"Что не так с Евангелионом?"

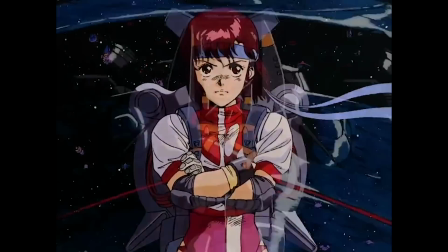4:06 Так и появился на свет недавно упомянутый Ганбастер, который выглядел свежо и имел свой ощутимый авторский стиль,
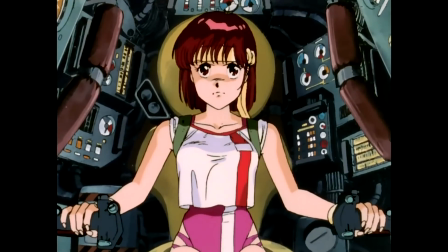4:12 за что уже тогда вполне заслуженно привлек к себе некоторое внимание. И кстати, многие реализованные в нем авторские решения Хидеаки Ана перенес свою следующую работу,
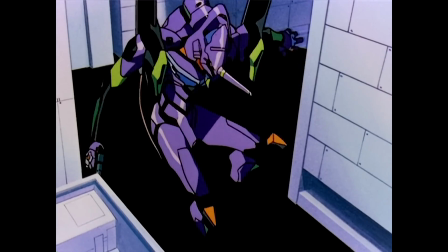4:21 Евангелион, который и стал для студии Гайникс важнейшим поворотным моментом,
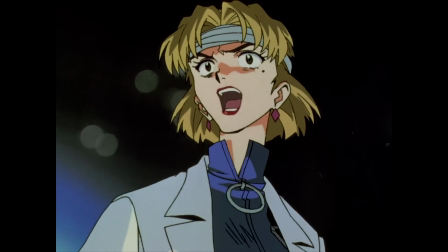4:25 после которого ее режиссеры и аниматоры могли реализовывать весь свой нестандартный творческий потенциал,
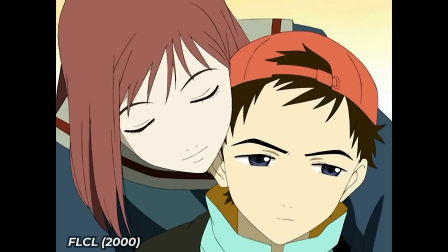4:31 выпуская такие достаточно авторские тайтлы, как Фури Кури и Тенген Топа Гурен Лаган.
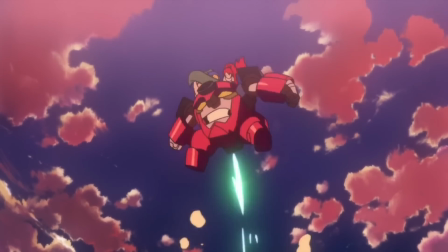4:36 Но создание анимационного продукта это чуточку больше, чем просто группа заряженных энтузиазмом ребят, готовых чрезмерно много работать.
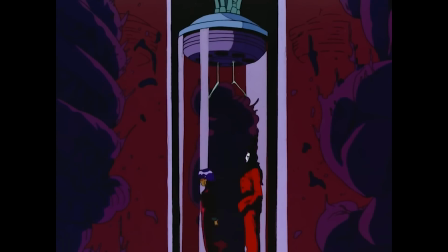4:44 Это всегда финансовая и бюрократическая волокита со всеми вытекающими отсюда трудностями.
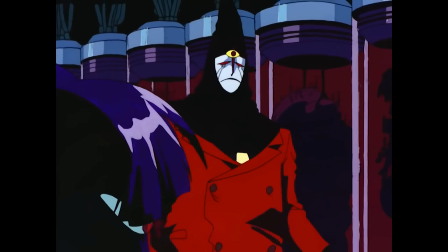4:49 А создание специфичных и потому рисковых работ влечет за собой вполне вероятные финансовые потери.
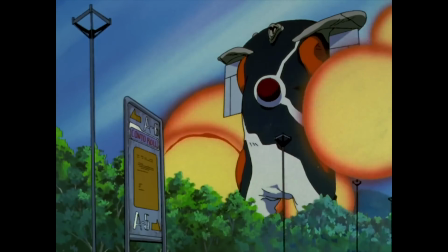4:55 Потому большую часть времени существования Гайнакс испытывает сильные денежные трудности,
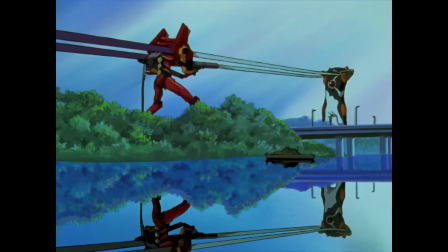5:00 причем даже после того, как Евангелион завоевал сердце массового зрителя и принес студии огромные суммы денег.
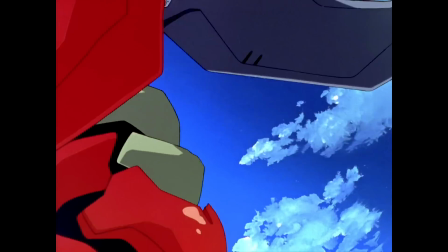5:06 Ведь по итогу прибыль оказалась не сильно большей относительно затраченных ресурсов, и для того,
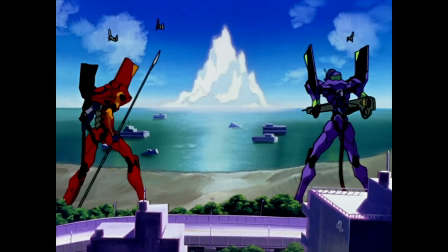5:11 чтобы не уйти в ноль, а иметь возможность что-то дальше создавать, начальству пришлось пойти на определенные махинации.
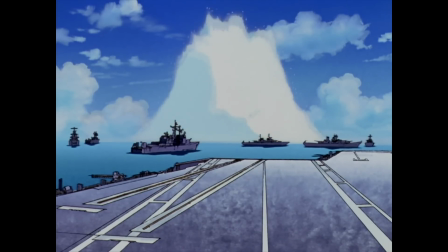5:16 И пытаясь скрыть часть доходов, в итоге ее директор и главный бухгалтер отправились по ту сторону решетки.
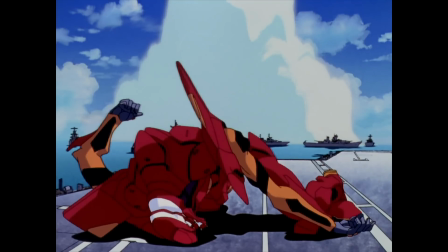5:23 И вот этот факт в финансовой нестабильной студии один из первых тревожных звоночков.
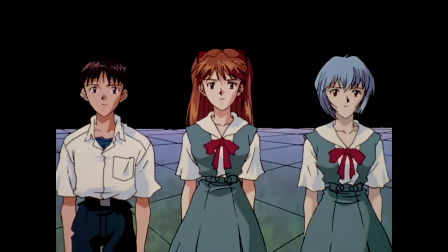5:28 И в принципе даже не нужно быть особо глазастым и привередливым зрителем для того,
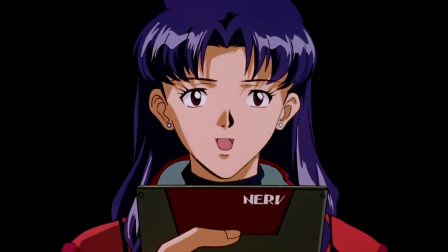5:33 чтобы еще при просмотре Евангелиона подметить местами ощутимую нехватку финансирования.
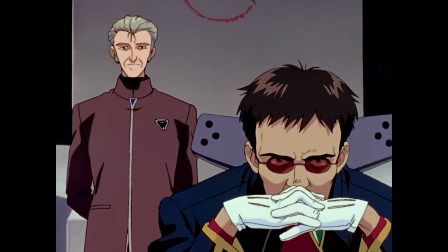5:38 Так как в нем зачастую статичные кадры могут длиться по несколько минут,
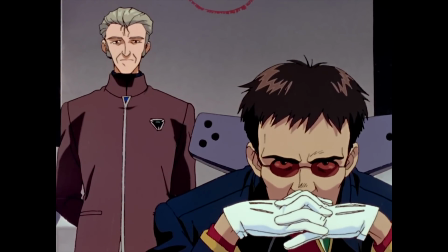5:42 а некоторые не слишком бросающиеся в глаза сцены повторятся из серии в серию, тем самым немного уменьшая производственный цикл.
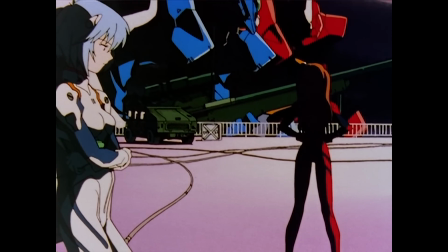5:49 Но несмотря на то, что это была скорее вынужденная мера, чем сознательное желание, такие моменты во многом играют на руку картине, а не против нее.
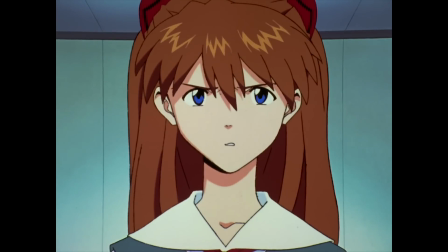5:57 Так как добавляют истории определенного шарма, какого-то камерного безумия,
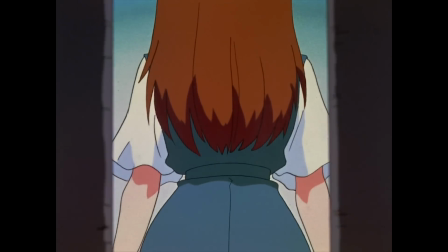6:02 когда сюжет будто бы встает на паузу и в кадре не происходит никакого действия,
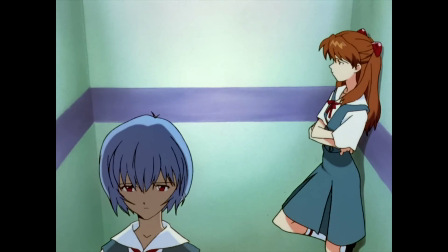6:06 но для нас это полноценная сцена, в которой развивается сразу нескольких самостоятельных событий.
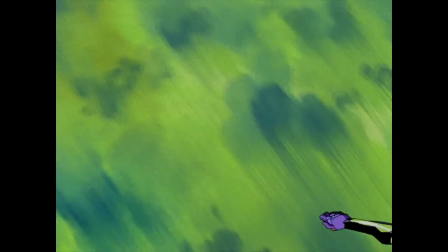6:11 Да и к тому же такие моменты с лихвой компенсируются пусть и не слишком частыми,
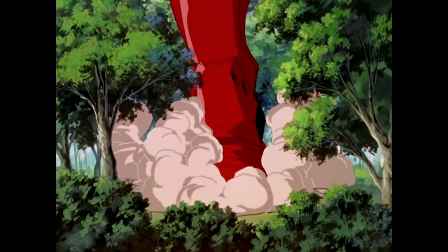6:15 но зато крайне зрелищными и красиво поставленными экшн-сценами, способными до сих пор вызывать эффект вау.
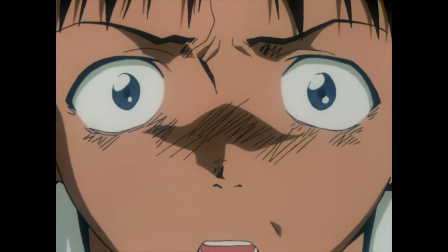6:21 Но ко всему прочему бытует версия того,
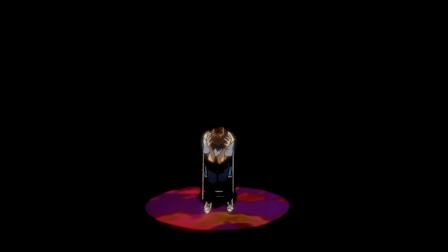6:24 что именно по причине нехватки средств последние два эпизода сериала получились такими специфичными даже на фоне всего предыдущего действия. И массовый зритель наотрез отказывался принимать такое завершение сюжета как полноценную концовку.
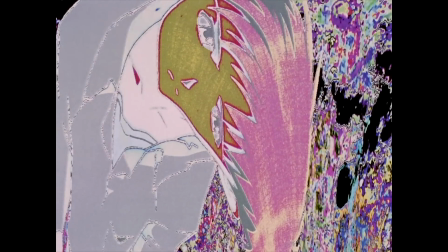6:37 Но я считаю, что это несостоятельная версия, так как получившийся результат очень даже в стиле Евангелиона,
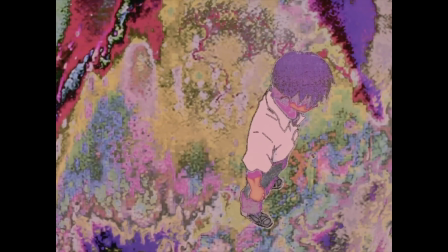6:43 в котором на протяжении всего сюжета нарастает общий градус безумия. И концовка становится логичным завершением этого метаморфозного процесса.
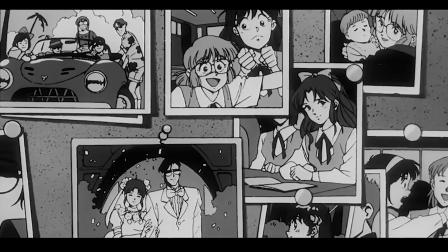6:51 К тому же в упомянутом Ганбастере последняя серия точно так же резким скачком отличается от предыдущих эпизодов как и чисто визуально,
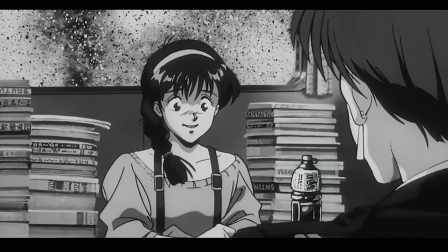6:59 так и по настроению, в итоге оставляя за собой скорее больше вопросов, чем ответов.
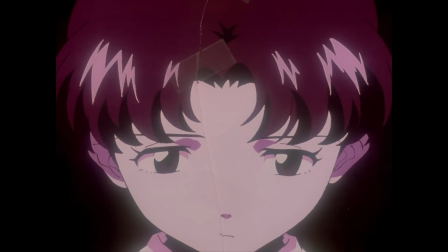7:03 И даже если нашелся ряд людей, выкупивших авторскую задумку Анна, которая пусть им может и не понравилась и не удовлетворила их зрительский запрос,
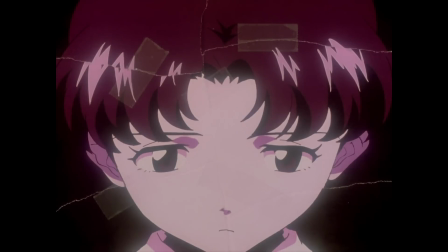7:12 но они были готовы ее принять, тем не менее на каждого такого зрителя нашлось бы по 5,
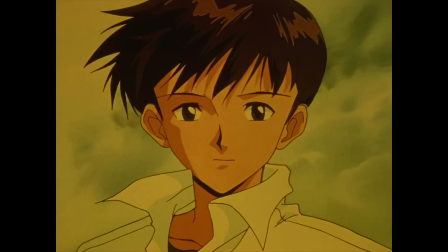7:17 10 или даже 15 фанбоев, готовых рвать и метать, лишь бы увидеть нормальный конец, в котором все недосказанности разжуют и положат им в ротик.
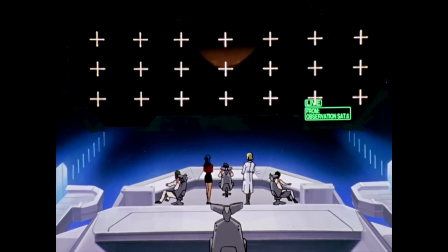7:25 А то что это получается, они зря что ли больше 20 серий смотрели, чтобы в итоге просто ничего не понять?
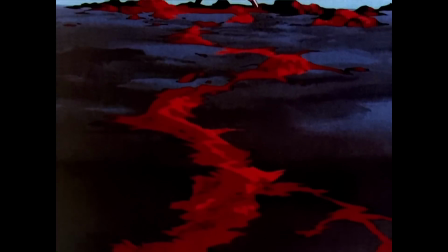7:31 Потому естественным образом такая очень неожиданная концовка вызвала нереальный шквал негатива,
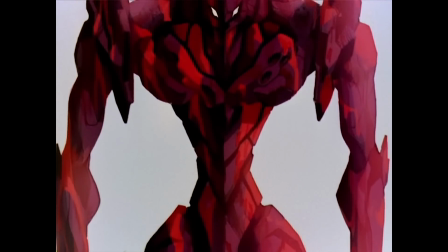7:36 вплоть до угроз физической расправы, как и в адрес Хидеокеана, так и всей студии Гайнекс.
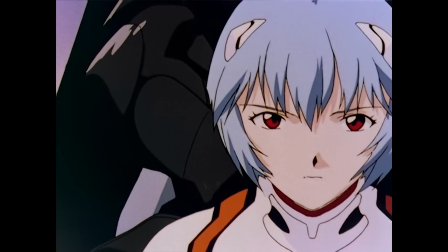7:41 И подобное поведение очень сложно воспринимать как адекватную реакцию от преданного фаната.
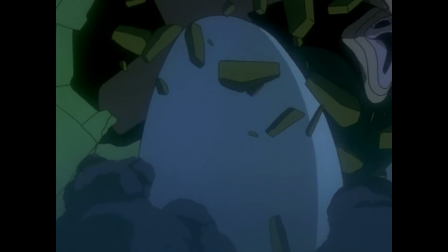7:46 Тем не менее, раз у огромной группы зрителей возник вполне конкретный запрос, который можно удовлетворить,
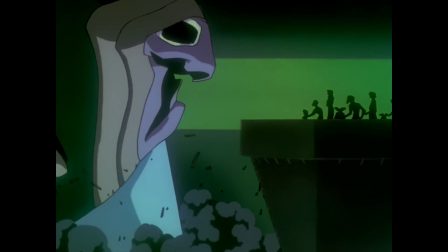7:51 а студия все еще находится в состоянии финансовой нестабильности, то происходит следующий тревожный звоночек, который носит название «Конец Евангелиона».
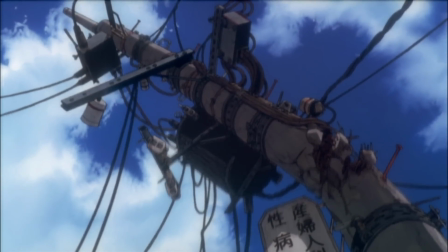8:00 Ведь это редчайшее и может быть даже уникальное по своей сути явление, в котором фанаты диктуют,
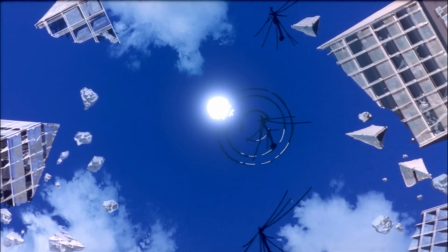8:05 какая именно им нужна концовка, а авторы с готовностью идут у них на поводу.